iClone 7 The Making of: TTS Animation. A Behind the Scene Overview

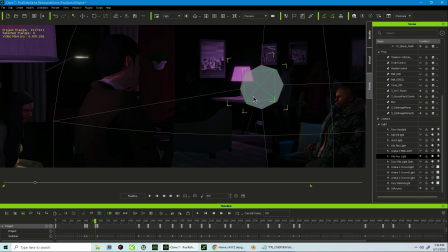Okay, so I had this light set up with the rectangle as well to get some of the glare in the eyes,
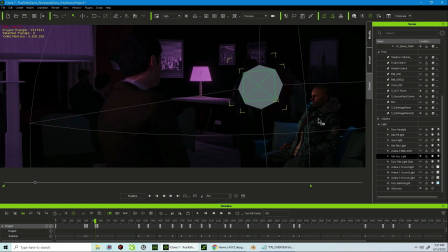and I knew the camera was going to be on this side, so I wanted to have his light to be shined more from that perspective. I used a fill light to fill in the shadows that the key light was going to create,
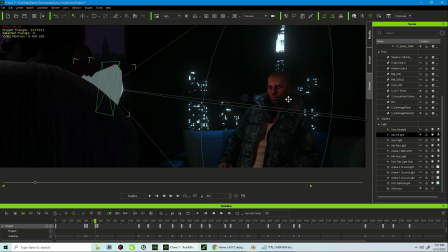and I wanted it to be on the side here. I used a rim light to have some of the edge light on his shoulders, the back of the chair, and I wanted to represent two things: the edge for the character, but also the blue color represents the light coming in from the cityscape.
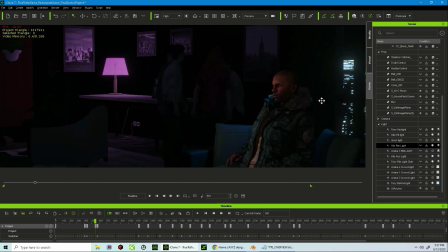And that's what I did there. Now let's talk about the characters outside of him.
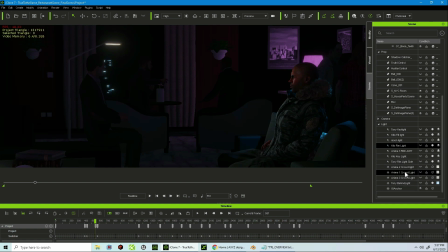So the crowd, let's go here.
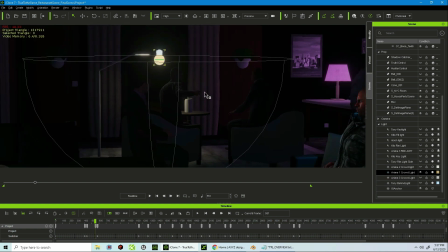So this point light over here, I wanted to light these two characters up here, but I wanted to just basically focus on giving them some rim light, and so that you could see their movement to show that they are animated. I didn't want the light to be so scattered, so I actually put a
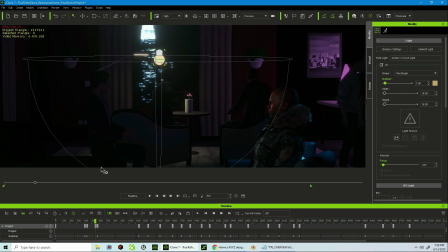rectangle on it so that it would be more direction. If you notice how the indicator here is just shining down, so I just wanted the light just to kind of shine right in this area. I wanted a little bit of light to be on the curtains. I wanted the light to represent this lamp here, the illumination of this lamp here, and just light them up just a little bit.
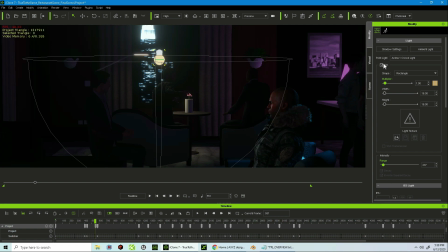I didn't want them to be the focal point, so that's what I did for that one.
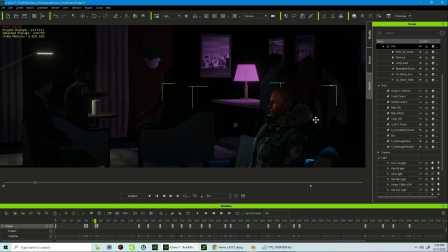Then these guys here in the back, if you notice, you can't really see them that well, so I did the same thing too. So what I did was I took a light and I placed it here, but again,
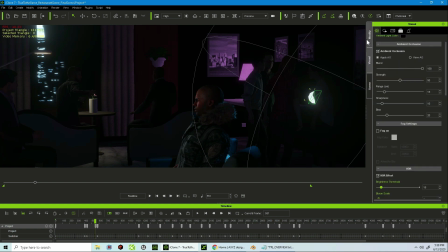when I use the rectangle, if you notice, if I turn the rectangle off, it'll light up the whole wall and light up everything. However, that might look good to some people though, but I wasn't looking for that particular look at that time,
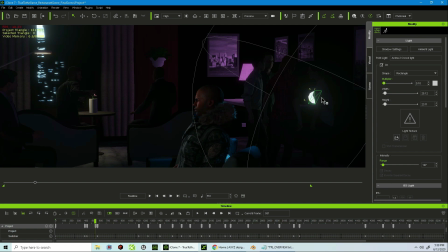so I kept it a rectangle so it'll be more focused, and I turned it towards them so it just only gives the rim light and shows that they're there talking, and I knew the ambiance light was going to cover the back and everything like that. So that's how I got that.
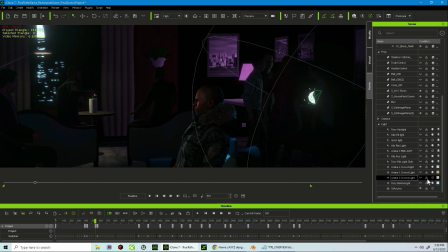And then on the third light, which was around here,
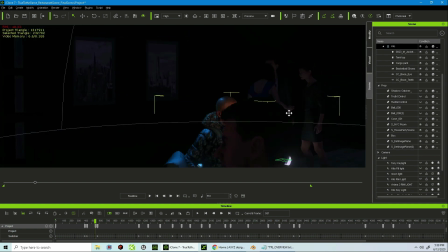These guys over here, same thing.
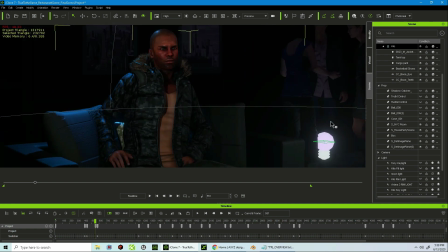I put the point light at the bottom, change the type to a rectangle so it just focuses up.
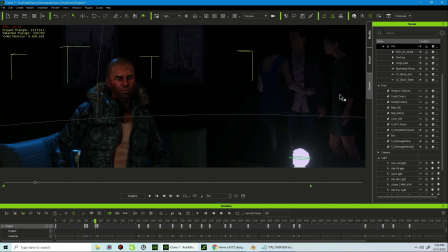I wanted them to be lit up lightly, not too much light. I just wanted to have a little bit.
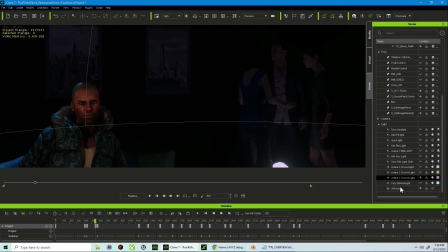And then what I did was I added an actual spotlight to give them some rim light and a little more depth, and I wanted to shine onto the wall. And that's what I did. That's exactly what I did, guys. I did not do anything else.
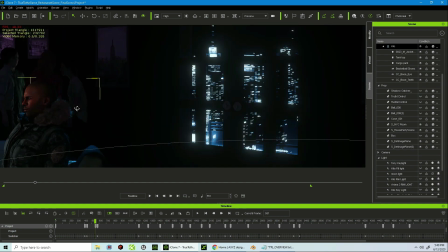That's all I did for this particular scene.
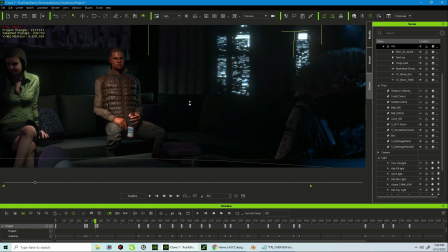Now I wanted to just kind of go over really quick the animation, my methodology for the animation.
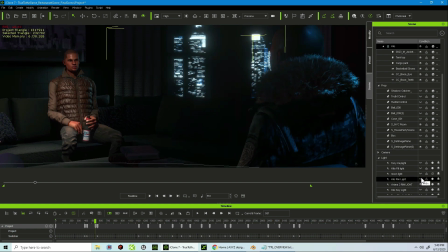I did not want a lot of movement. I wanted each character to have their own kind of almost personality. So this guy here, he's supposed to be the calm and cool collect guy. He's not supposed to move much because he knows what he's doing.
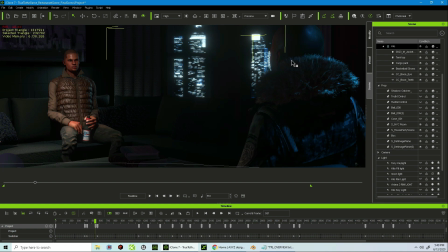He knows where he is in his life. He just has his stuff together. This guy right here is trying to be a part of what this guy is trying to do. And so he's going to be a little more jumpy. His animations might be a little bit more exaggerated.
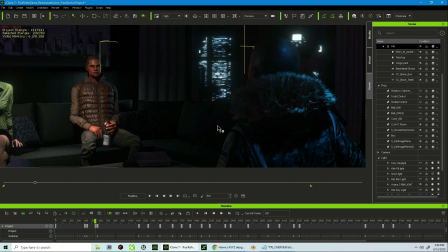But at the same time, my opinion, when you're trying to go for realism or using realistic intended characters, I personally don't feel they need to do a lot of movement or a lot of animation.
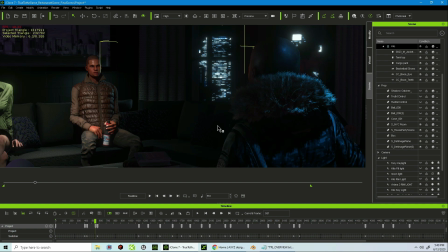Stylized characters, I believe, can get away with a whole lot of animating and movements because they're stylized.